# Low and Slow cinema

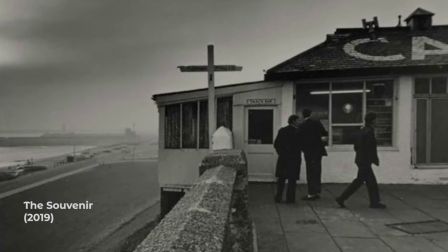[4:02]
The next film I think is a nice bridge between something that could be described as abstract and a more conventionally narrative based film.
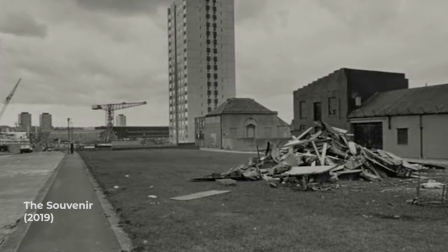[4:10]
Joanna Hogg's The Souvenir is a semi-autobiographical telling of her time as a student filmmaker and her relationship with a mysterious drug user.
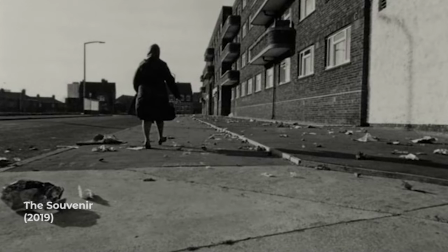[4:19]
What's super interesting for an independent filmmaker is that she has this sort of trilogy giving Marvel a run for their money.
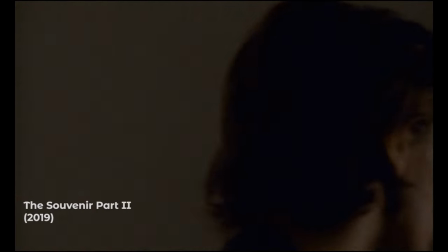[4:25]
She has The Souvenir Part 1, The Souvenir Part 2 which picks up at the end of Part 1 and the very bewitching The Eternal Daughter,
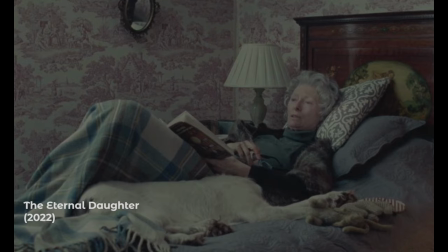[4:33]
the end game of the trilogy so to speak. The Eternal Daughter is a step away from the kitchen sink drama of The Souvenirs, and it's a ghost story with Tilda Swinton playing the now middle-aged filmmaker character, as well as playing her elderly mother.
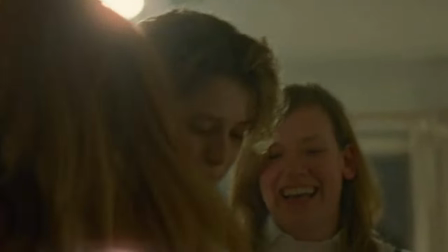[4:47]
Anyway, back to Souvenir 1 Winter Soldier. While some scripts are followed pretty closely with minor changes made on the day,
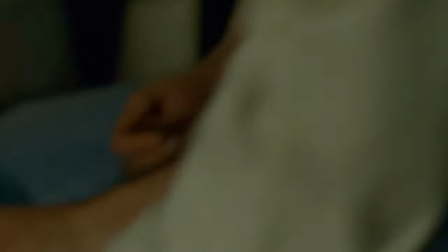[4:54]
and others like the Coen brothers are followed to every single sound and word in the script, there are a few filmmakers,
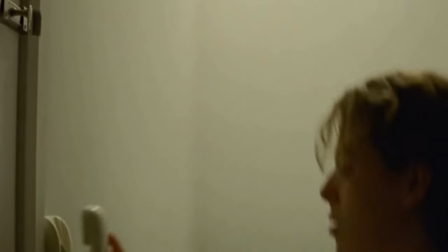[5:00]
say like Christopher Guest for instance, who create scenarios and rough shapes of scenes and let the actors improvise the dialogue.
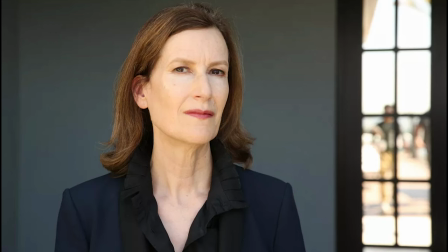[5:08]
Joanna Hogg seems to follow something like this in her films. Quote, I'll design a setting for a scene and then the words come out of them because of the situation that they're in.
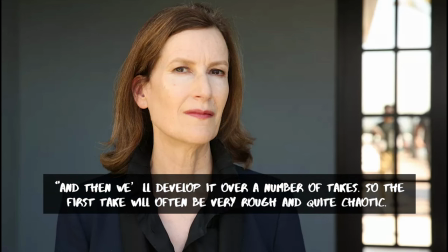[5:17]
And then we'll develop it over a number of takes. So the first take will often be very rough and quite chaotic. Sometimes I like that and that often goes in the cut. Or I'll get it sculpted so by take 11 everything is more streamlined.
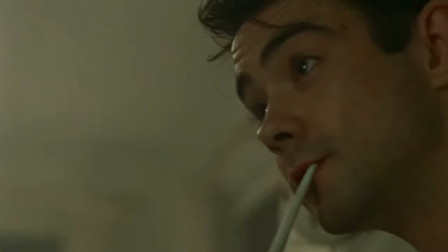[5:30]
She also goes on to note that her scripts sometimes are almost like novels, outlining inner thoughts and details,
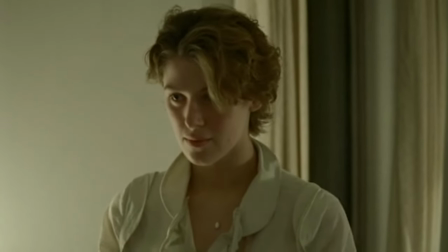[5:37]
things that are normally omitted from scripts which are all about what we can see, not how characters feel.
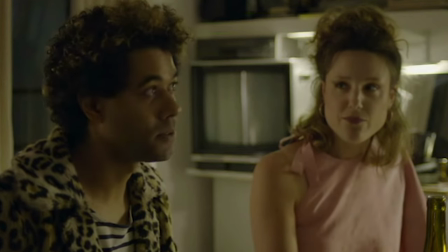[5:43]
This gives the souvenir a really fresh, almost documentary feel.
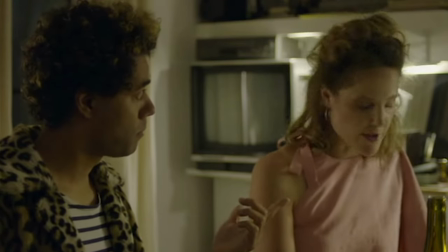[5:47]
Conversations are sometimes stilted, crash into each other or very little is said, but this all feels closer to how real life interactions occur.
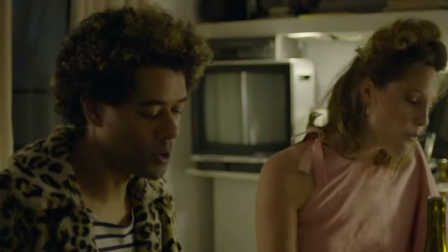[5:56]
Overall, it just feels calmer and more realistic in its depiction of life.
Can you swap the warm wines heat into this?
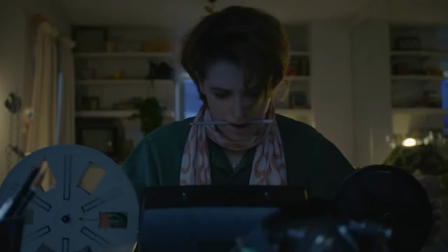[6:06]
I don't think it's clearer about how we're meant to feel about the protagonist, Julie, a young filmmaker at university, or Anthony, the drug-taking man of mystery.
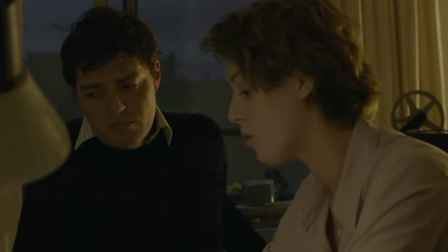[6:13]
I think in a less subtle film, we'd be forced to identify with Julie more as the protagonist, but the way this is presented feels closer to real life. Not everyone is a villain or a hero or a ragamuffin who learns the real meaning of friendship.
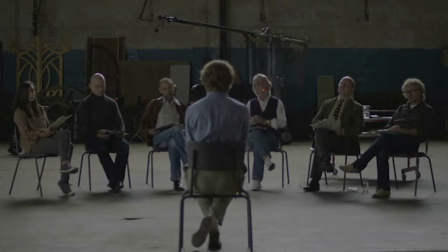[6:27]
Sometimes Julie is brave, sometimes she is scared, naive and frustrating.
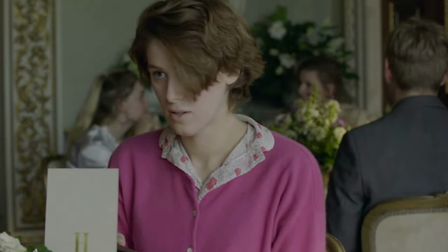[6:32]
Sometimes Anthony is obnoxious, mysterious, brittle. The power of low and slow filmmaking really comes into play at the end of the film.
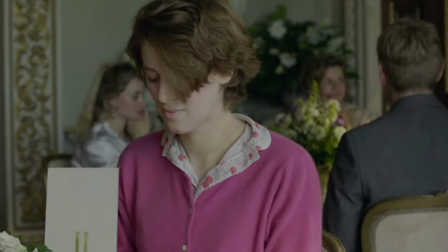[6:41]
It builds so beautifully with this fly-on-the-wall sense of filmmaking.
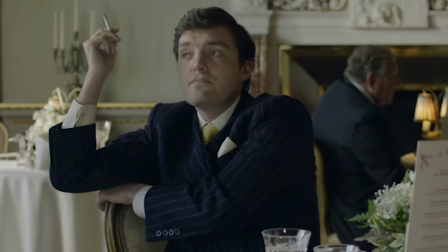[6:45]
There's a lot of small moments, a handful of big dramatic moments, just like there are in real life,
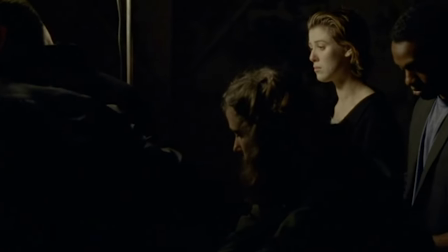[6:50]
and finally we get the sense that she's found her confidence and found her voice as a filmmaker as she directs a scene and then,
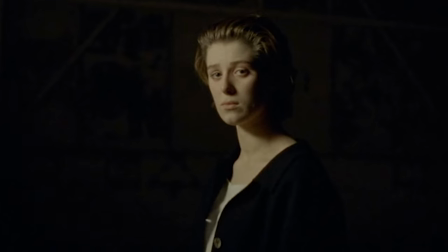[6:57]
bang. What is that look? Is it a define, I've made it, I'm here? Is she acknowledging the audience? Is she thanking them for coming along the journey with her? Is she breaking the fourth wall after all this extremely naturalistic filmmaking? Whatever this look is to camera, it floored me.
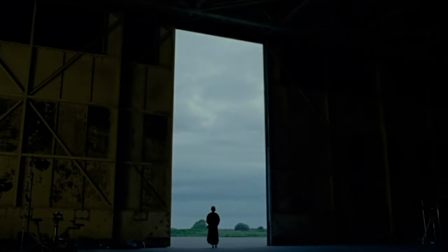[7:16]
And I don't think it would have worked nearly as well if there wasn't this slow build-up. There you have it. Let me know if you have any favourite low and slow movies in the comments below.